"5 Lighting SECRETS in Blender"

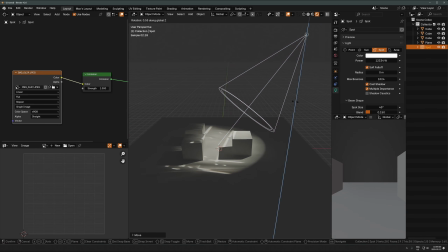241s
I'm going to rotate this on the local Z, so it's just RZ and then Z one more time so that this can spin kind of on its axis like this. Kind of position it like that. Let's maybe just bring up that strength a bit, so I'll just set this to a bit higher.
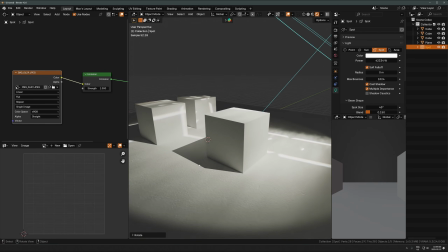257s
I can also increase the radius of the light a little bit, so I'm kind of getting the texture of the wall coming through.
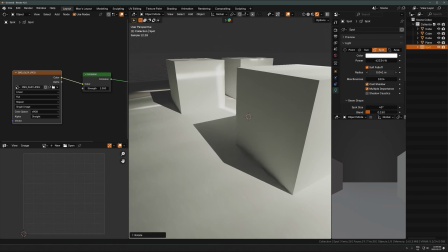264s
So if I want to blur that a little bit, I can just increase the radius of the light, and that's probably going to make it feel a bit more natural as well.
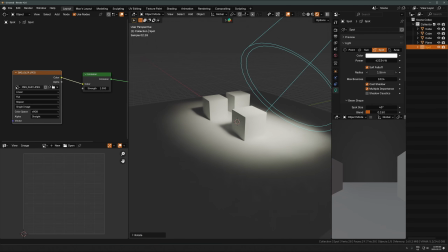270s
If you go too high, that image won't be visible anymore, but just increasing that a little bit is probably a good idea. And then I can tint this whatever color I want. So if I want to make it like a bit blue, I can do that.
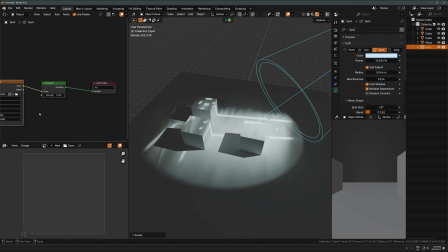281s
Maybe let's bring the radius back down a little bit there. And then what I might want to do also is run the color of this into the strength of this node.
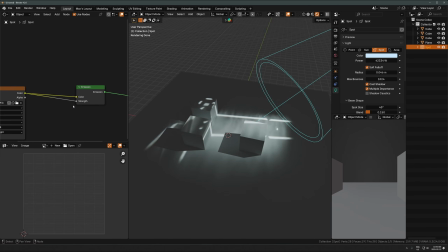290s
What that's going to do is it's going to make the strength actually lower in the darker areas. And I can actually use like a color ramp or curves or something. Sorry, color ramp. Clicking the wrong thing. Okay, color ramp in there, and then I can adjust exactly where this falls off.
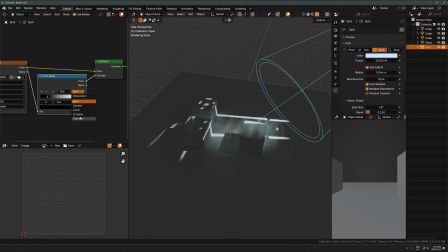305s
I probably want to set this to like ease or B-spline just to get a smoother fall off, but that works there. I could take a math node and multiply the strength up here if I want to do that.
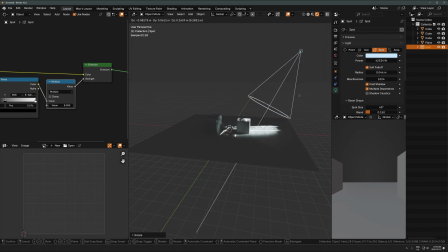317s
But yeah, that's the first setup for just some really interesting kind of textures you can get coming through there.
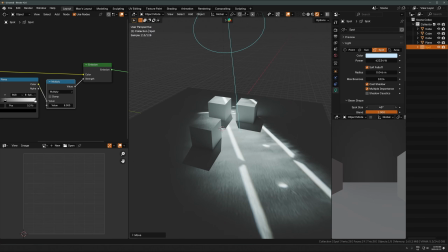322s
And then I'll just increase the blend a bit, and then the spot size will kind of just do this.
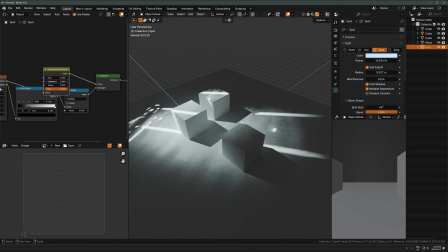327s
So one thing I did in mind is I just added a hue saturation value node, increase the saturation on that, and then just kind of get that in combination with a different color here and balance it out.
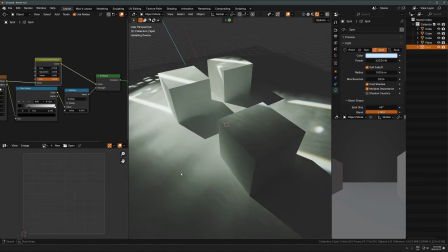339s
And then you're kind of getting the rainbow kind of splitting happening there a bit more clearly. So it's a really fun way to do this.
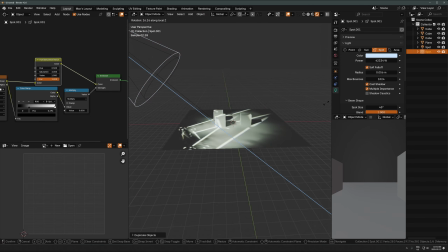345s
And then you can duplicate this as many times as you need, rotate it, different ways. So I'll just kind of do that. And you can get some pretty interesting lighting like this. And this also works for area lights or point lights. So for example, if I just take this, I can just switch it over to point.
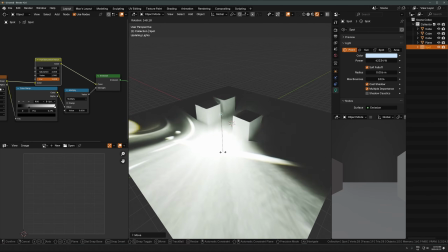360s
And then if I just kind of have this in here, you can see from a point light, it's actually doing the exact same thing.
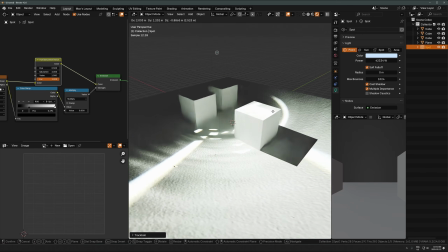366s
And that can create some really interesting results as well if you kind of have this in the middle. One thing I'll do sometimes is put like a water image into this,
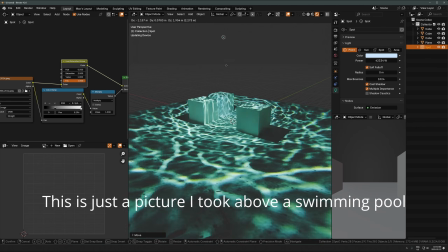374s
and that'll give you some caustics, like fake looking caustics that you can just output from there.
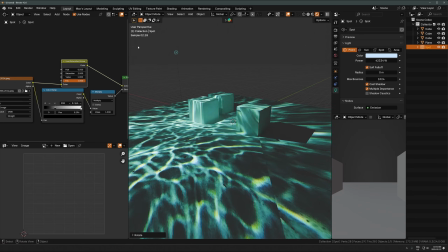379s
And you can animate this with like a noise texture or whatever. I have a video on that I can link below.
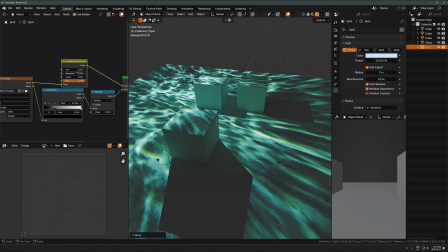385s
So another video I did on water a while ago, but yeah, you can get some really crazy just lighting like this.
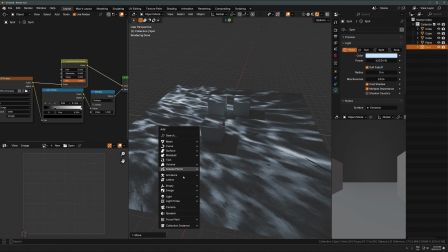391s
And it usually works better in combination with something else.
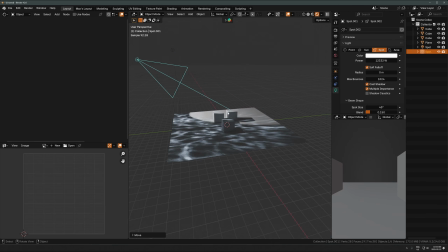394s
So you might want to have something that's more normal and then kind of have this just in combination somewhere else in the scene, a bit lighter.
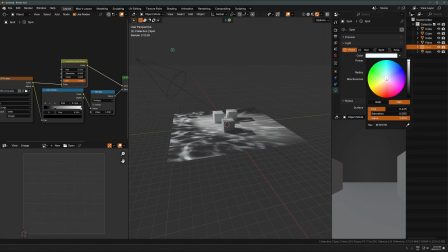402s
And then that could just be like a nice complement to the actual lighting that you have that's a bit more, of a traditional normal setup with like a spotlight or something. Same thing with an area light.
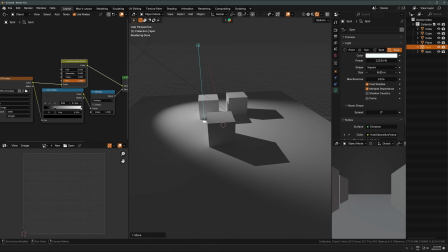415s
If I just point this down, you do have to decrease the spread all the way down though. So I'll just bring that to 0, increase the size, and then you can get the same exact sort of pattern here.
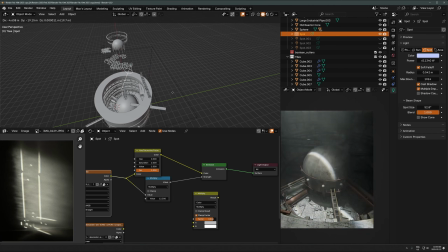424s
So yeah, that's the exact setup that I used in this one here. And I just duplicated the light a couple more times, but it's the exact same setup I just showed.
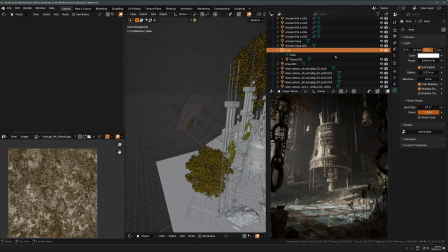432s
Here's another example where I use this technique in this one. It's actually the same image.
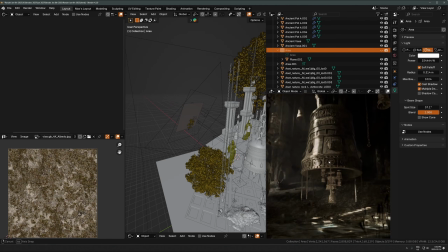436s
So if I hide the main light source, you can see that it's actually, that same image is actually running in here.
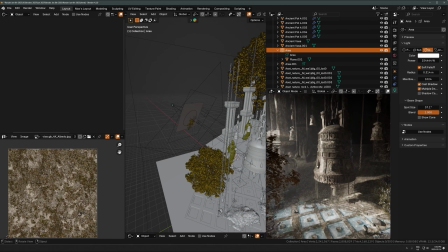442s
If I bring the main light back in, it's kind of making that a bit more subtle, but it's the same thing running through there.
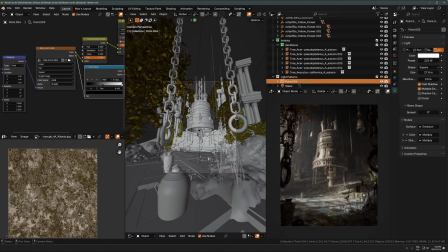447s
And then you can see there's that same image, kind of just creating some interesting highlights in the scene, making it a bit more interesting overall.
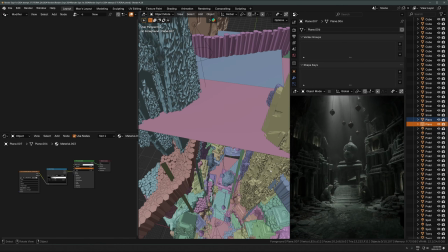454s
Okay, the next technique is using lighting gobos, which basically just means some sort of surface that's blocking some of the light to cast interesting shadows onto the scene.
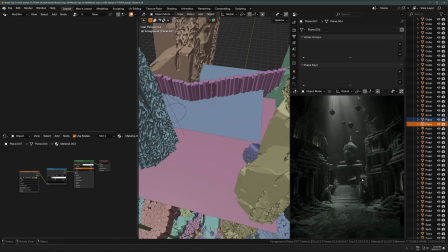465s
So here's an example of that. In this scene, if you pay attention to the beams of light at the top, we'll get to actual God rays later on, but this is sort of a different method.
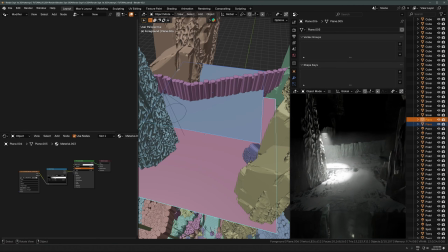475s
This stuff at the top, so the light is here, right? This is the light.
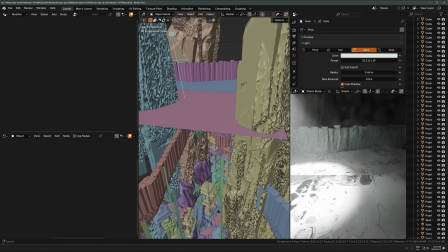479s
There's basically just one main light. It's actually going through these two planes right here,
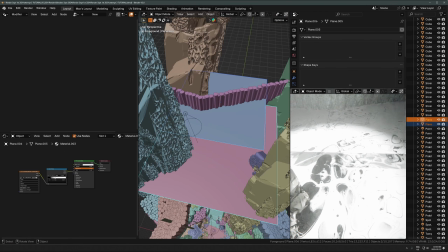486s
which are, I actually have an image of like paint or something on there.
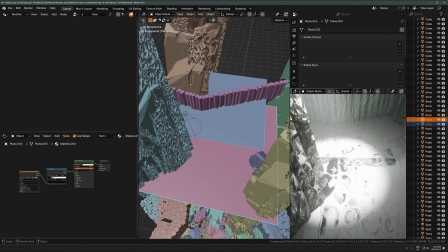490s
You can use a noise texture. I'll show you how to set this up in a second, but basically just some sort of plane with
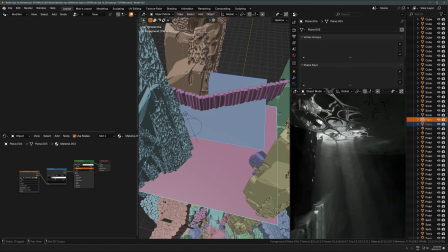498s
something running into the alpha, and that will create these really interesting like shadow casting things, which will then kind of like cast more beams of light down onto the scene. And that's where, if we look at this from the top down, if I just hide these two planes,
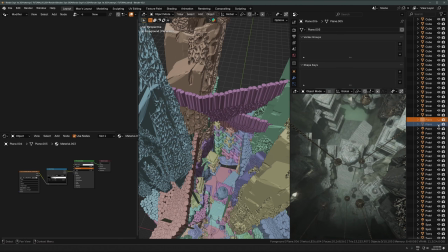515s
instead of the whole thing just being fully covered in the same neutral level of light all the way through,
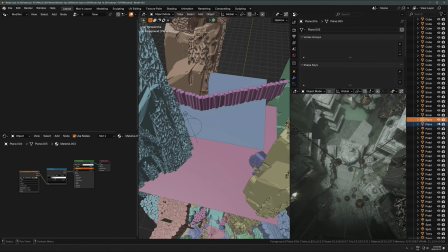521s
when you do this and you create some interesting shadows,
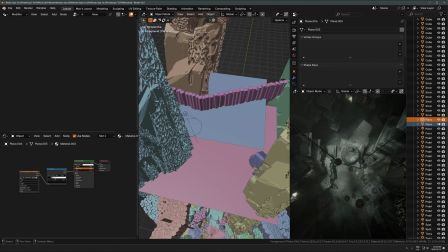524s
we're blocking out some of the lights and like letting it through in like bright little patches, and it just creates a more interesting look sometimes.
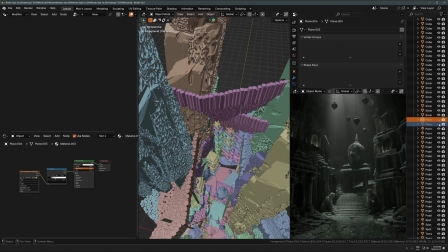532s
So I don't always do this, but it's just a fun technique you can do sometimes to create just more cool lighting, especially if the lighting just feels off or boring. Like I'm happy with the direction in this case, but it's just something is missing and it's just not quite ready or there.
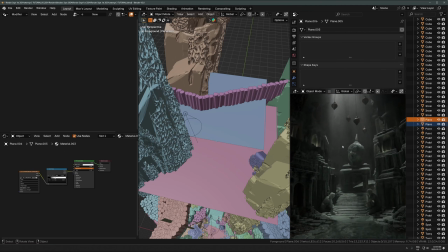548s
So doing this is, I feel like, just making it more finalized and just cool.
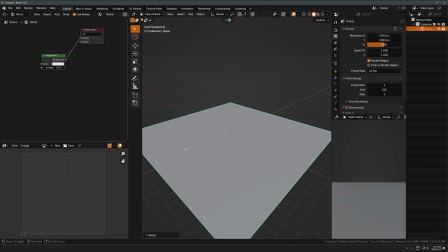554s
So yeah, here's how to do this. I'll just show you how to set this up right now. Okay, so for this method, I'll use the spotlight as well, just for an example, but this works with anything.
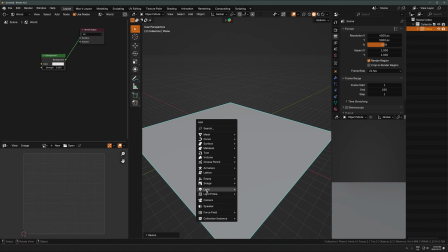561s
You can work with a sun lamp, area light, doesn't matter. So we'll add a light, spotlight, just to make it easy.
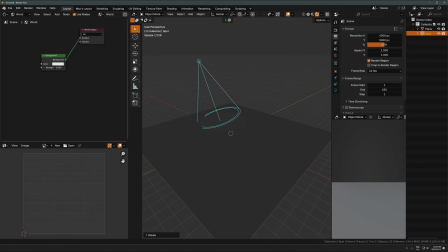567s
Go to render view and take the background way down. Let's make this a bit brighter, I guess a lot brighter.
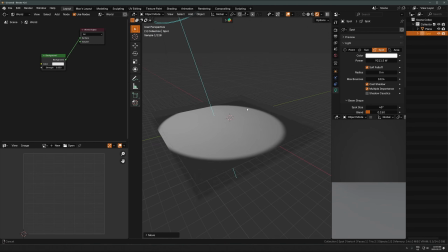575s
And just kind of move it up so it's covering this sort of general area. Let's make it even brighter, just like whatever. I'll make the radius a bit bigger than 0 because we don't want a radius of 0 meters. That's impossible. So we'll just increase that a bit.
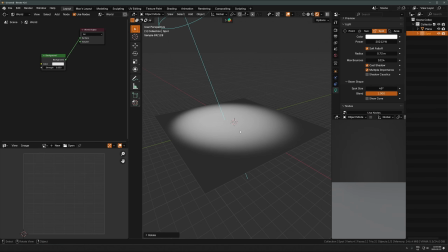590s
I'll increase the blend so it's a bit smoother, and we'll just start with that. Okay, so let's actually add a plane in here.
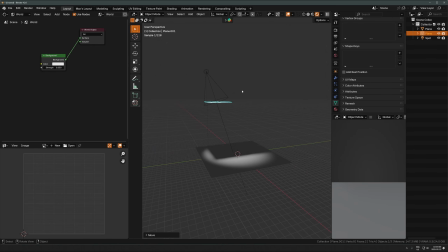597s
So Shift A, mesh plane, and I want to just kind of bring this up and cover where I want to cast a shadow over basically everything. So wherever there's light, I want to fully block it out with this plane. So kind of like that.
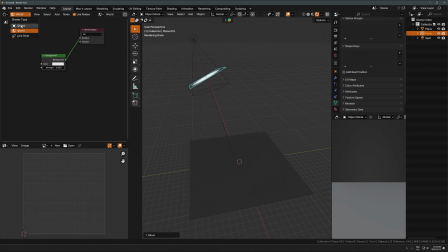612s
And then on this plane, I'm just going to go to the shader editor object on the shader editor there, and then we'll make a new material. So basically what the alpha is going to do is an alpha of, if the alpha is at 1, right, it's going to be fully opaque, just regular, not transparent at all.
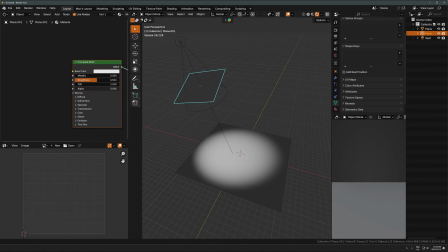628s
As you lower this down, it's going to be more and more transparent, all the way to where it's fully invisible at 0.
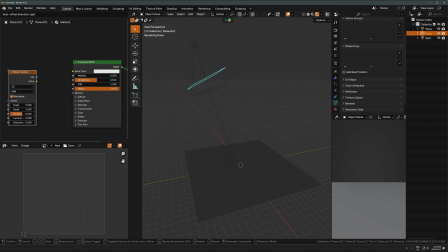634s
So what I want to do is take like a noise texture or an image texture or just something with variation, and I'm gonna plug that into the alpha.
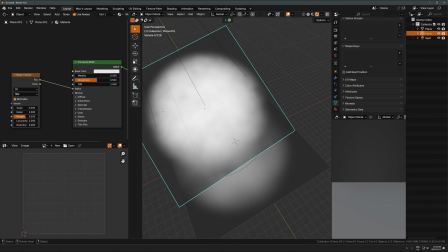643s
Okay, so right away it doesn't seem like it's doing that much, and that's because this noise is really low contrast.
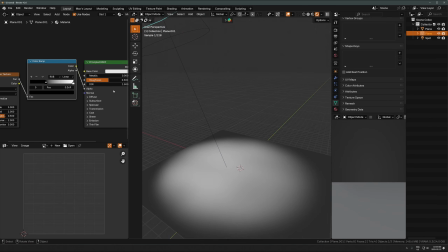649s
So if I take a color ramp and I just increase the contrast of this noise, then you'll start to see what we're gonna get some like patches of interesting light here.
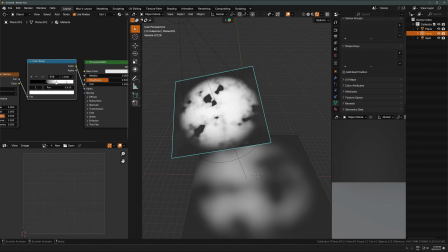658s
So the first thing is we have to lower this down so that this becomes opaque enough that it actually starts casting some shadows below.
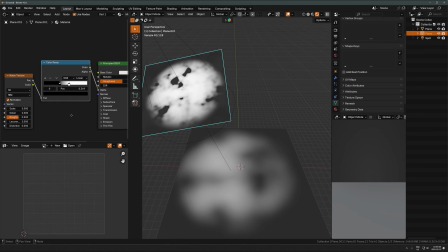667s
And we have to have it like this high enough so it's not just fully dark. So just increasing the contrast like that is usually what I'll start with.
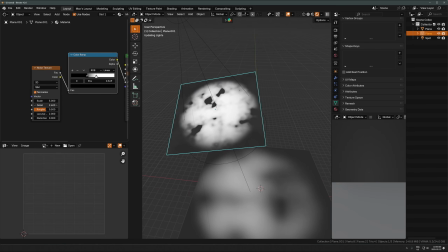675s
And then I'll just usually increase the detail and roughness a little bit.
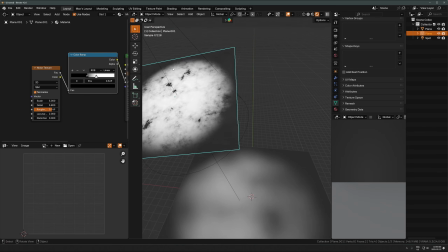679s
So now notice I want this to be a bit more harsh, but no matter how harsh I make this
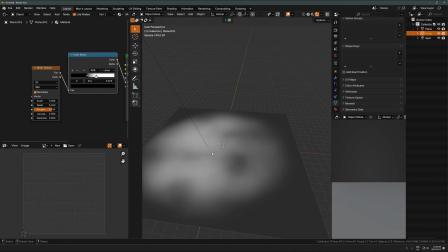685s
plane here, it's still like really soft shadows down below.
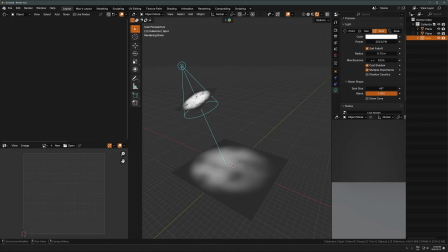689s
So the distance of the light from the plane as well as the radius of the light are both going to have an effect on how crisp and sharp this is.
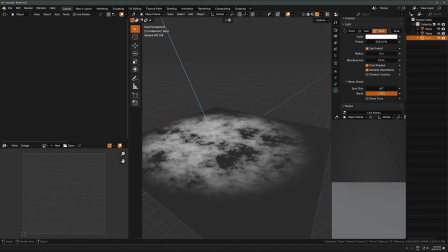699s
So you probably don't want it to be really, really crisp and sharp, like hard light coming through this.
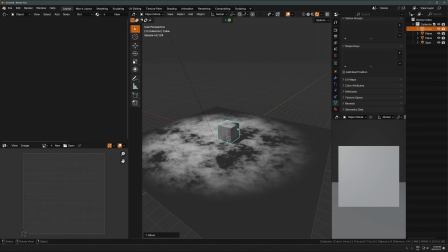706s
It's just going to look weird if you have this kind of setup.
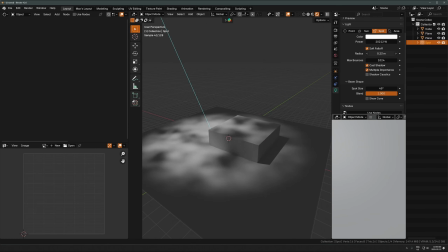710s
Could be interesting in like an artistic, abstract way, but most of the time you'll want to increase the radius,
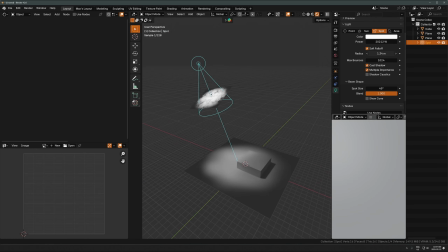715s
like the actual size of the light itself, and that's going to help soften out the shadows. And you don't usually want to be able to tell what this blocker is.
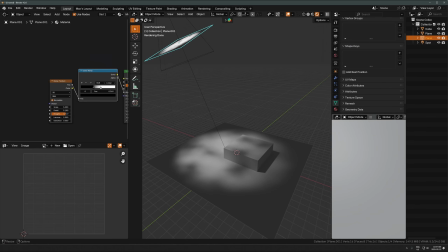727s
So sometimes you do if you want to use like an image of leaves or something, or like an actual tree in there, that can work.